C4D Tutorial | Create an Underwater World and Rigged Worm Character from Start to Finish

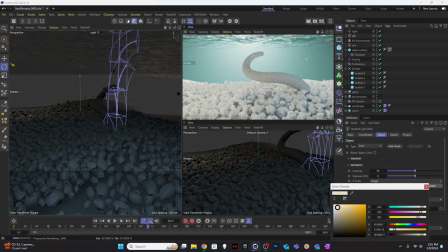78:40 Yeah, I think I want to add a little bit more intensity actually to this one too, and more of those. I might have to play with this color a little bit more. Some pinks perhaps.
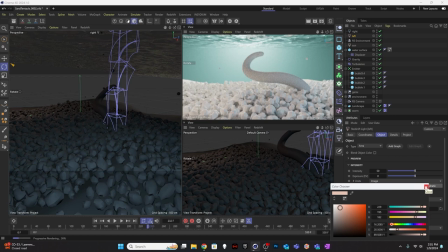79:00 That's not bad. I'm kind of digging that. Okay, now I'm going to add one more light in the background underneath the water to give a little reflection off the top of this, and that's going to be mostly for generating that fog color. And so let's add that one in there.
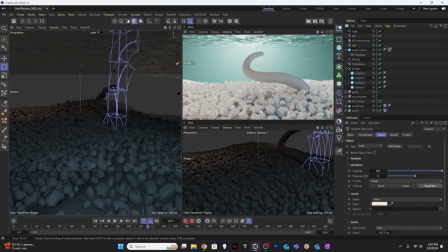79:20 I'm actually just going to take our sunlight and duplicate it. And
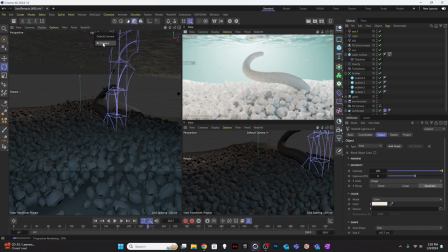79:28 over here,
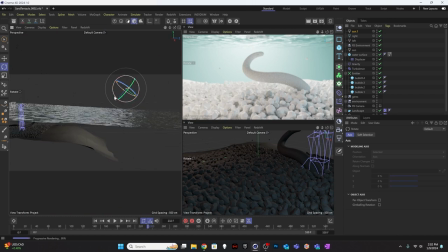79:41 I want to rotate it so it's facing up and just put it down below here. So I want it kind of below the
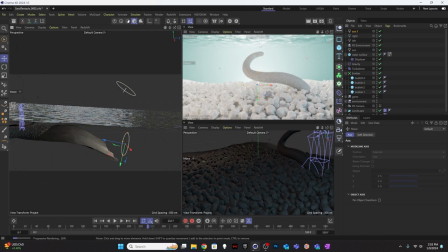80:02 below the horizon a little bit. That's going to add a little bit more reflection to that surface of the water, which I like.
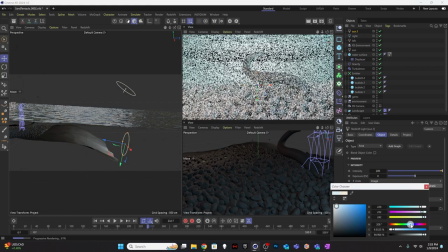80:09 And in this one, I'm going to add some more of the deeper sort of blue green color of the ocean and come into the details section and go ahead and pump that volume back up.
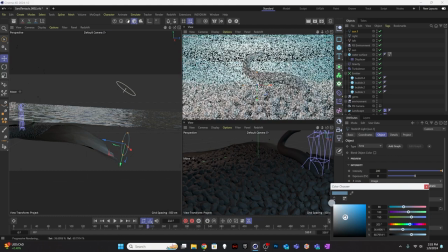80:24 And actually, I think I'm going to take this color and darken it quite a bit. So it's a darker, deeper light.
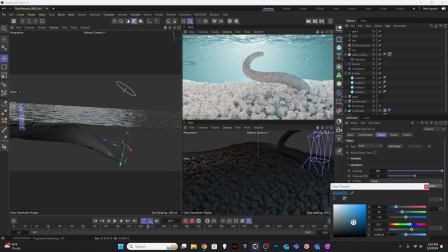80:30 So it'll sort of mimic some of that deep ocean sort of fogginess and keep pumping up that details for the fog. So it does fill in the space a little more.
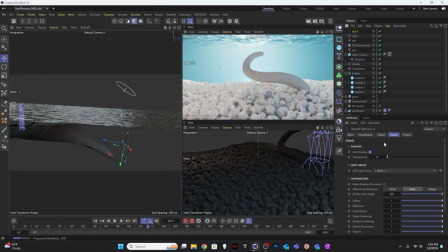80:51 Nice. Okay, so this one, I think I'll change the intensity up. It's at 200 right now. If I put it at 300, it's not making much of a difference. What if I change the scale?
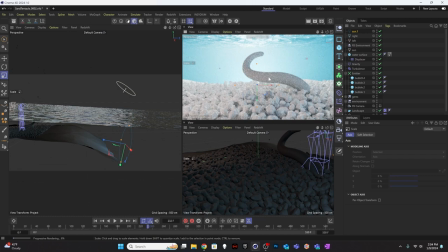81:11 Yeah. So I like the way that this is sort of, you know, lightening up this entire region at the bottom here. Cool. So from here, I think we can work on our textures. We can change some intensities here and there.
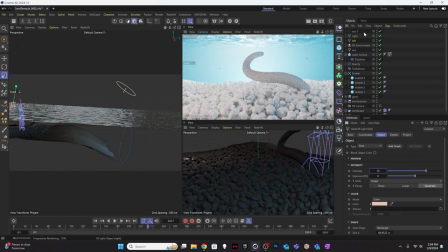81:30 You can pump the intensity of this one up a little. All right, so we've got our sun. We'll call this ocean. So this will be our deep ocean light. We've got our sunlight. We've got our left and right light. We'll sort of sandwich those together.
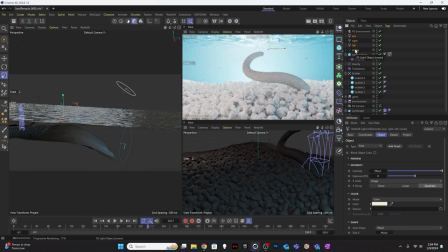81:48 I'm going to put these all in a group called lights. Maybe pump up this fogginess just a little more.
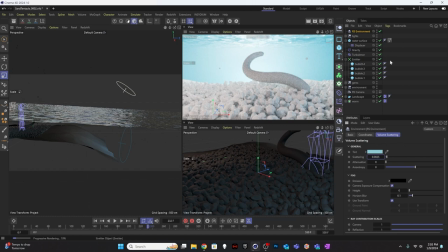Yeah.
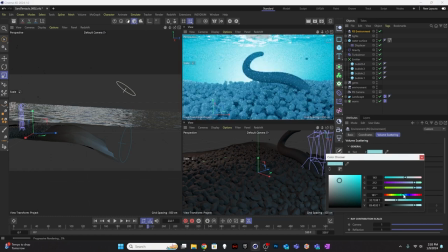82:12 I'm liking that blue color, but I might tone it a little bit more towards, oops, a little bit more towards the greens. Ah, I see what's happening now. I think one of my redshift lights I was working on, the ocean light, really wasn't taking.
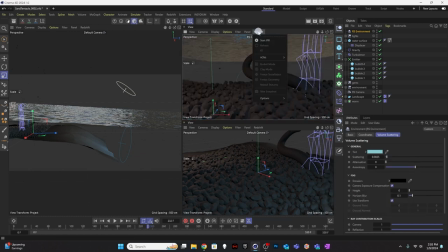82:31 So this is a good lesson. Every once in a while, you want to just stop your preview render.
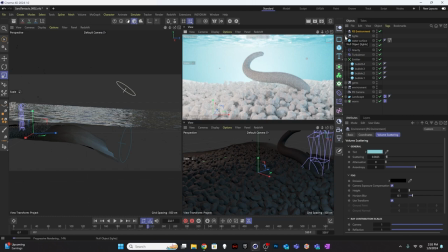82:37 So let's see what happens. Okay. Yeah. Something happened with my lighting system there for a second. It just sort of glitched out, but now it's back to normal.